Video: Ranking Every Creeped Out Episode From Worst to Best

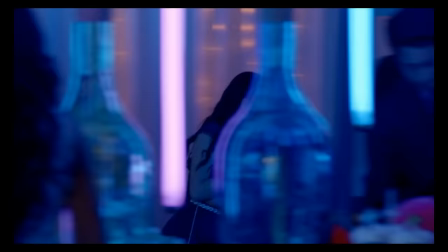So of course they go together, but our main character ends up sneaking away and dances with their crush.
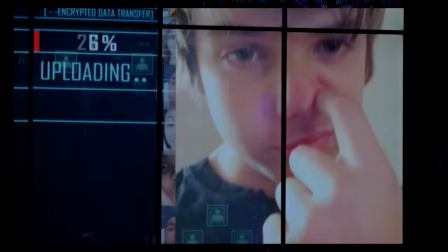And then Marty finds out, gets pissed, and posts all these photos that, I don't know, really aren't that embarrassing?
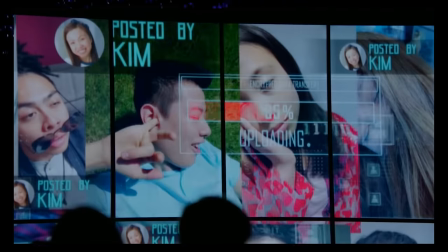I mean, even for middle school standards, where you're the most self-conscious, these really aren't bad.
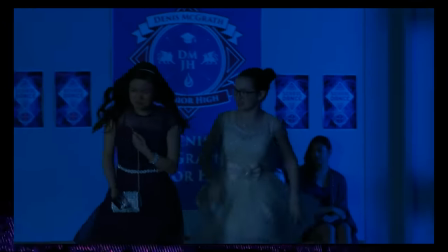But everyone turns on the main character and she runs away. way. That is the climax of the story, and… it's just not scary.
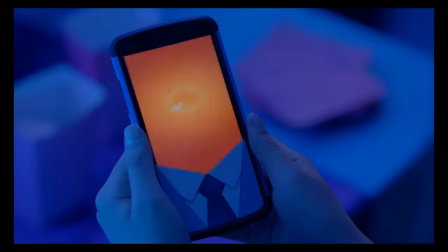I mean, I get it.
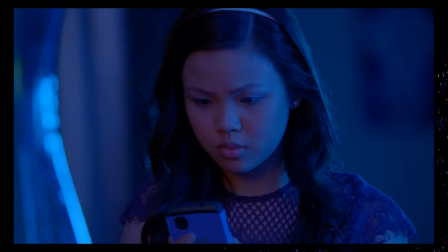If you were to watch this as a middle schooler, a scenario like that would be devastating, but like… dude, I'm 24, and this is kinda dumb.
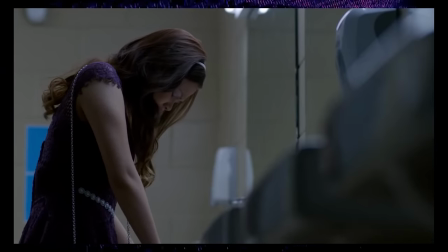I guess you could argue that the true horde in the episode is the helplessness one can feel when being trapped in either a toxic relationship or an addiction.
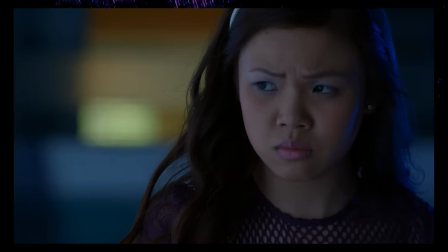I mean, even in the ending, the main character decides to bury the phone in wet cement.
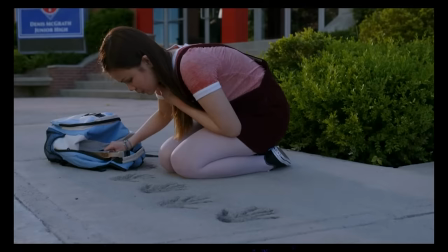Some time passes, and everything's seemingly back to normal however the episode ends with our main character talking to marty through the cement ready to dig him out it
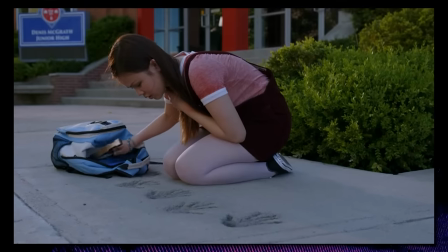shows that it truly is hard to break this kind of cycle but at the same time the overall message is kind of lost in everything
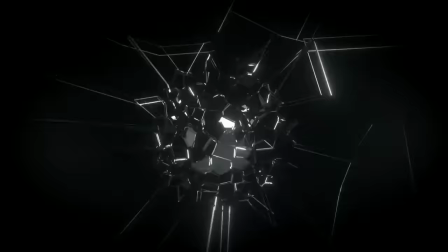else cat
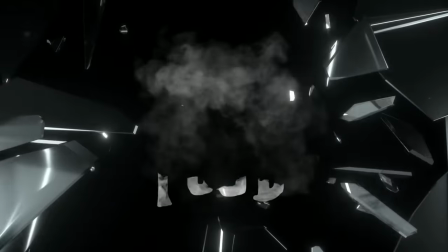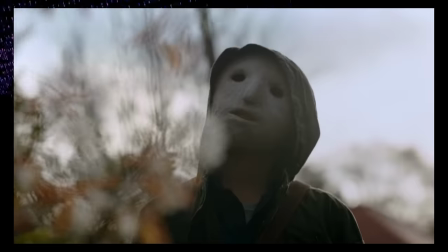food is one of those episodes that could be so much better than what it currently is if certain scenes just got the emphasis they deserve two prime
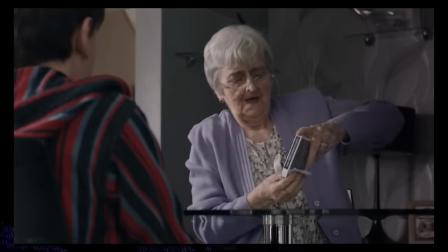examples being this scene and also the final scene at the end of the episode But let me break it down real quick so you know what
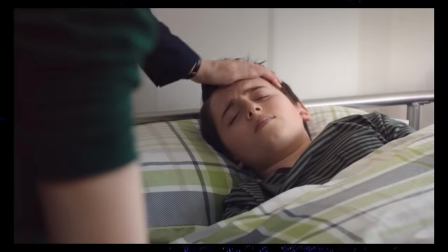I mean. You see, this episode centers around this kid who fakes being sick in order to stay home from school so he can just goof off.
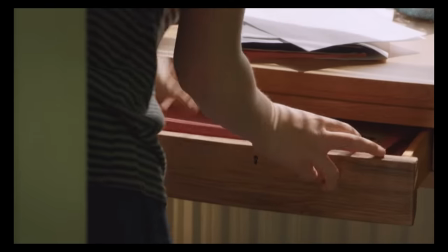But really, he's stealing test answers from his dad. Because this boy's father is a teacher at the same school he attends, I think.
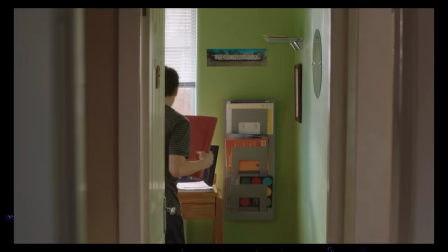And I guess the main character runs some sort of underground test answer for money ring. Which I can't hate too much. The kid's a mover and a shaker. He's got that real hustler mentality.
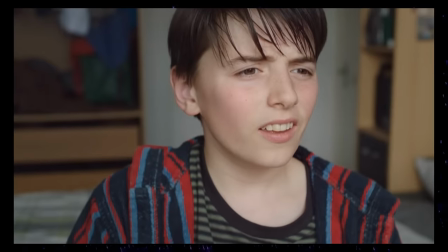But eventually, our main character starts to get a little bored and decides to spy on the next-door old lady,
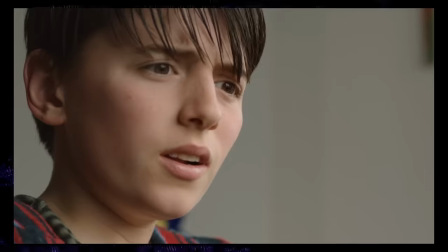and he witnesses her, transforming into a monster after bathing in a tub full of cat food.
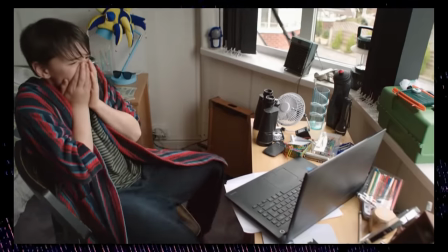Rightfully so, the boy starts freaking out, with the mom just saying he's delirious from being sick.
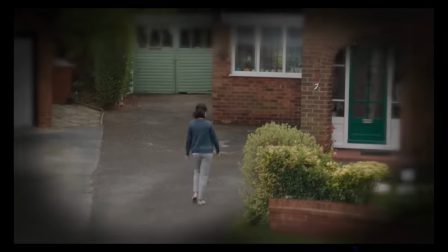But he continues nonetheless, and eventually the mom sets out to prove that the old lady is just, well, an old lady, and goes over to her house by herself.
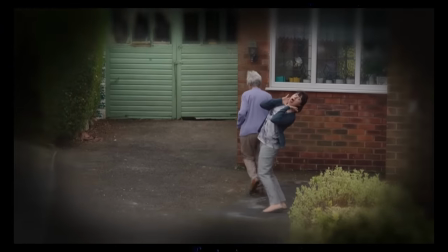And the setup for this scene is truly fantastic.
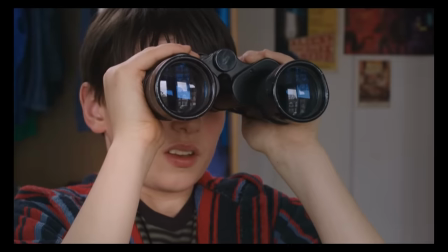The main character and we the audience know this old lady is some sort of monster, and we just have to watch from afar,
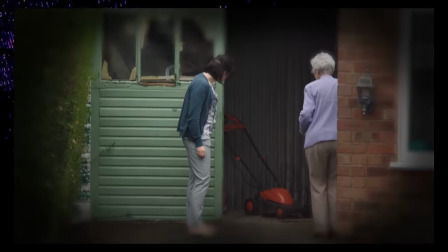just like the main character, completely helpless and unable to help if anything were to truly go down.
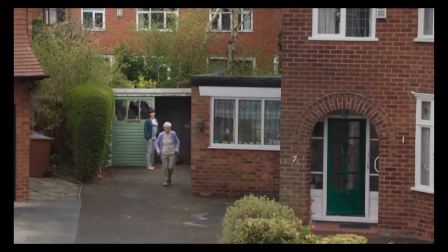Really, this whole scene should play out like a scene in Rear Window. However, it lacks one key detail. That being suspense. Yep, this scene has no suspense whatsoever.
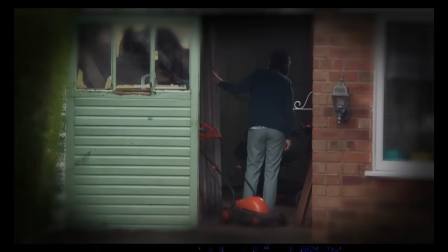Kinda fucking sucks because of that. I think a big factor in why this scene doesn't work is that the main character
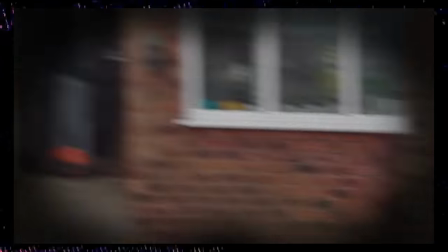just will not shut the fuck up and commentates on every little thing,
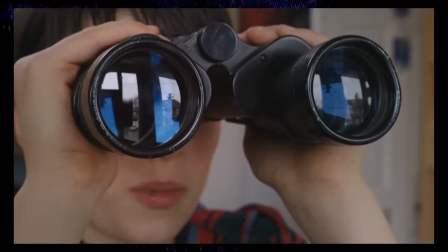breaking any suspense this scene possibly had.
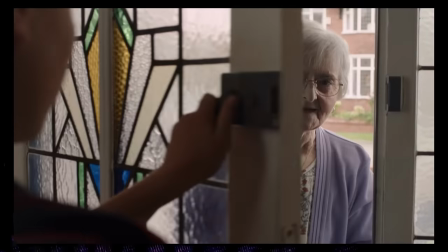But anyways, the mom gets called into work and the old lady ends up babysitting the main character, and almost instantly she drops the whole facade.
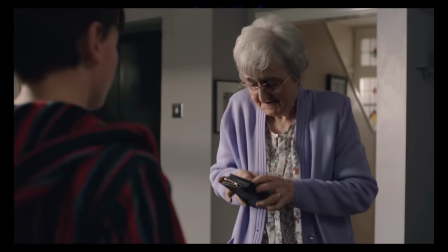She tells the boy that she essentially inhabits bodies of children.